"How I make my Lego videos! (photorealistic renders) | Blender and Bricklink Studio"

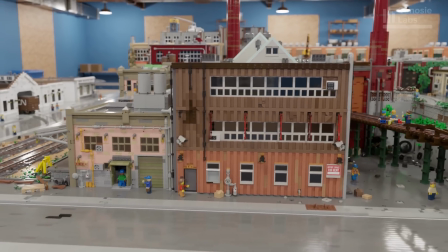250s
Importing directly is okay for one-time creations, but since I'm continuing to grow the city, it's too large to handle direct imports.
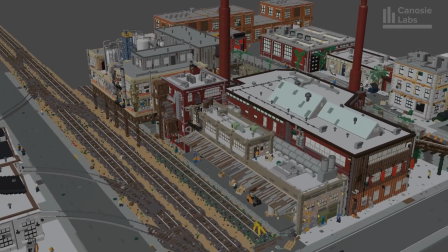262s
Those are the basic steps for creating the LEGO building and city. Next involves creating the videos. This involves creating low-poly versions of the building, setting up the cameras, blocking, rendering, and finally video editing.
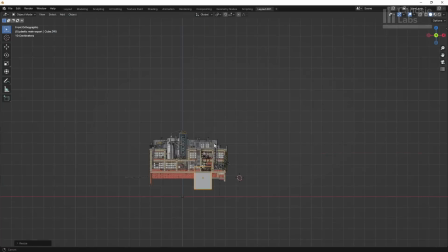285s
Once I'm done with the building, I go back to my building file and create a low-poly mock version of the building,
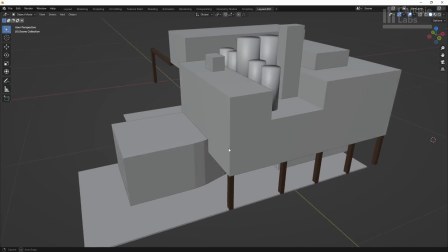292s
kind of like a stand-in for the real thing, which I use for blocking. I'll get to why I do this in a bit.
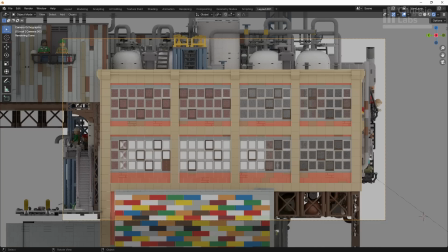299s
I start by rendering a orthographic projection of the building by rendering images from all sides and the top.
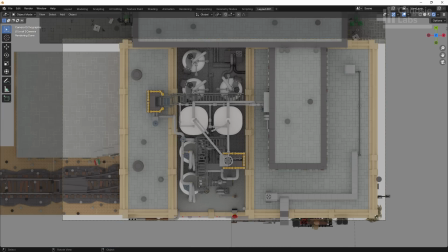305s
I don't need the bottom.
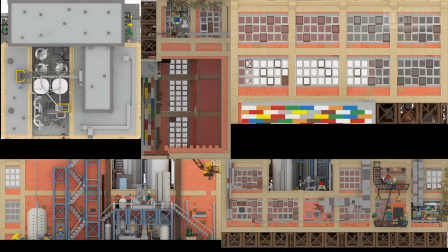309s
Next, I create a basic silhouette of the building in Blender and texture the shapes using those images taken.
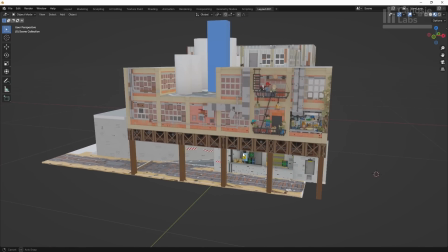316s
Just the important part of the buildings are textured, not everything.
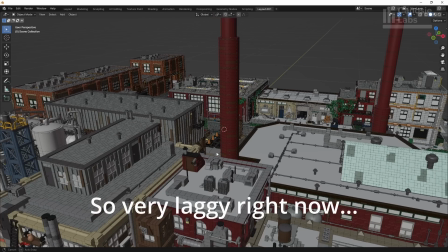324s
As your city gets larger, the Blender viewport will become slower and slower, and it degrades pretty fast.
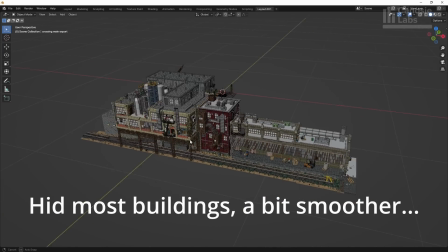331s
If you disable buildings in the viewport display, you get some performance back, but over time, it will become slow and unusable again.
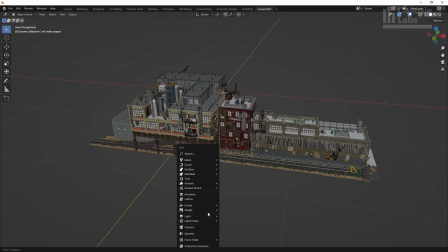340s
This is because even though you hide the object from the viewport,
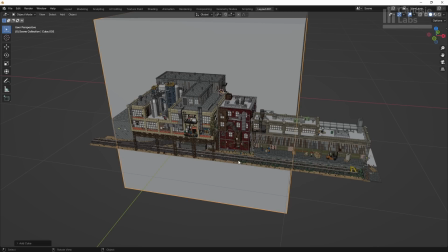343s
the objects are still there and performing tasks like creating new cameras or changing settings are super laggy and delayed.
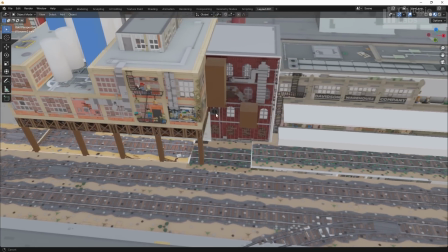351s
So to avoid this, while I'm blocking out the camera movements, I use those mock buildings created earlier as stand-ins.
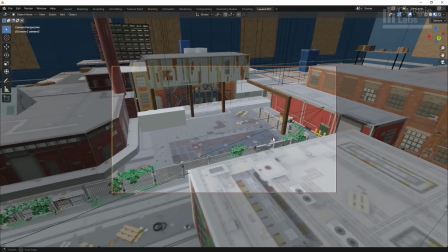358s
This allows me to be able to at least work in the city, configure the camera settings, and tweak its movements.
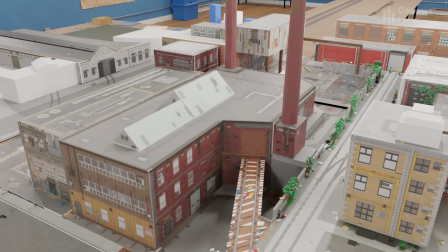365s
It also allows me to quickly render a rough view of the scene very quickly.
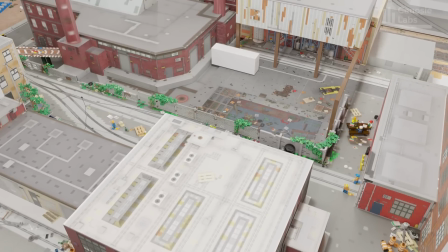370s
Once I'm satisfied with the camera movements, I replace the mock buildings with the real one and render in the command line.
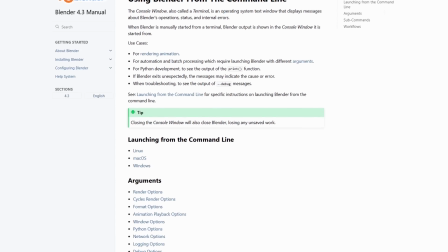377s
I do have a trick on how to do this in Blender,
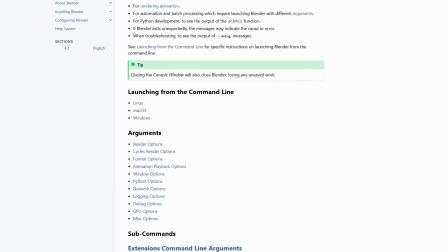380s
but I'll leave it to a deep dive as it's a bit technical and Blender specific, so stay tuned for that if you're interested.
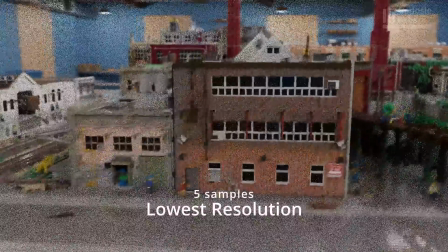390s
So once I'm done with the city updates and the camera movements are set up, I'm ready to do the rendering.
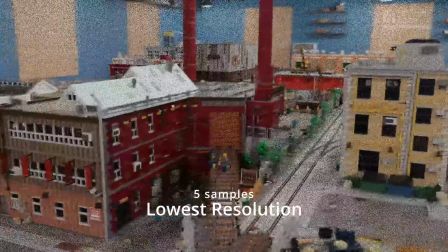395s
I initially do a low res version.
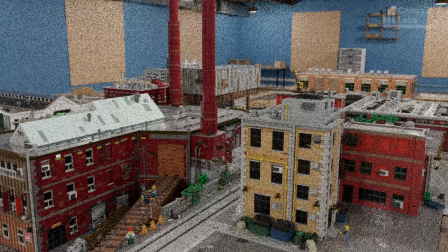398s
This version can be rendered very quickly, within minutes, so this version is good to finalize the camera movements and blocking of the buildings.
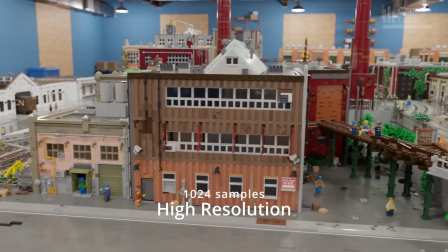406s
Once everything is pretty much finalized, I render my full version. Each frame takes around 1 to 2 minutes.
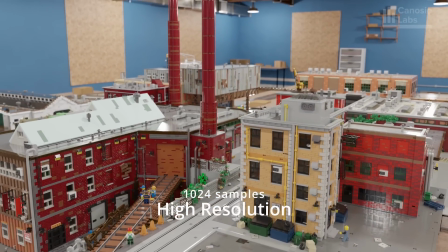413s
I render my videos at 30 frames per second, so 10 seconds of a video can take 7 to 10 hours.
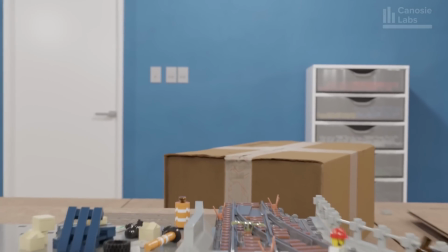419s
There are a lot of Blender specific performance tuning and other things I do to make sure the render times are reasonable,
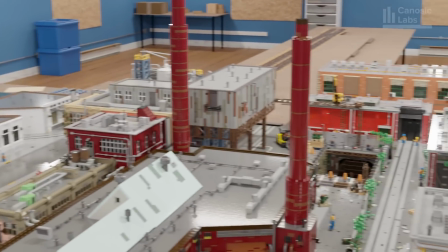425s
but in general, this is the last step of rendering the scene.
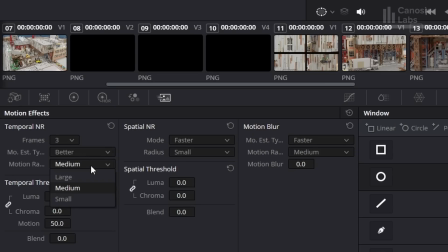432s
I use DaVinci Resolve to put the video together. The one important feature is the temporal denoiser.
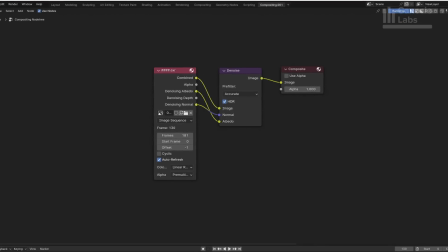438s
While I do use Blender's denoiser to clean up each frame, one at a time,
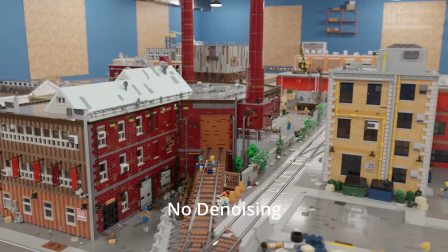443s
there are artifacts noticeable when you view a collection of frames as a video. I haven't had too much success fixing those in Blender, but DaVinci can clean it up a bit.
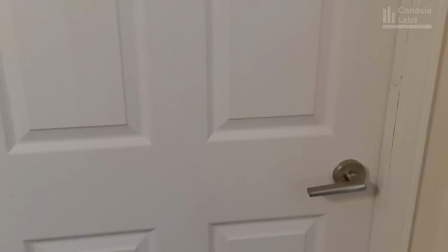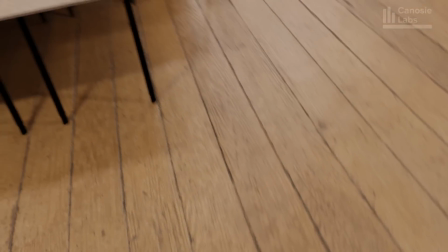461s
One of the creative aspects to my video is the room.
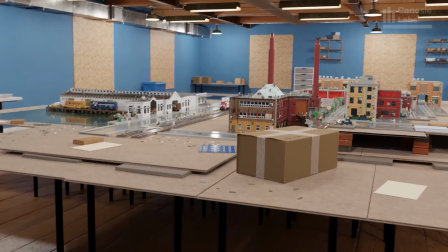464s
I wanted to mimic creating an actual Lego city, so I wanted to create a proper, realistic room environment to build in.
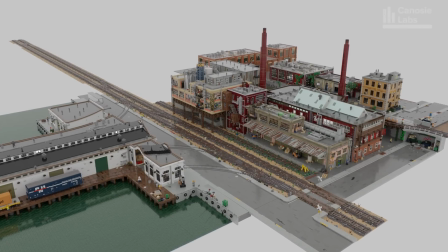471s
I don't want the layout to just extend infinitely into white space, and at the same time, I don't want the room to be some unrealistic huge warehouse.
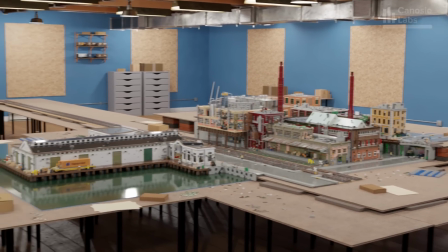480s
I sized the room so it's large enough to build a substantial part of the city, but still realistic to what a Lego city builder might have in their basement or barn.
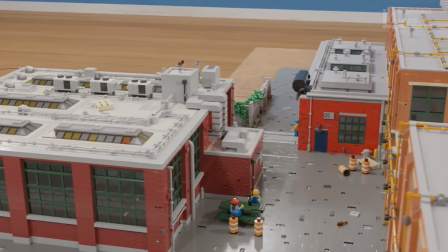489s
It started off relatively simple, but I've been adding to it as time permits.
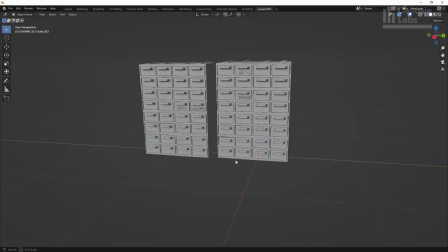493s
It's a bit of a relaxation project for me as I enjoy doing 3D modeling, and it's a nice break from Lego.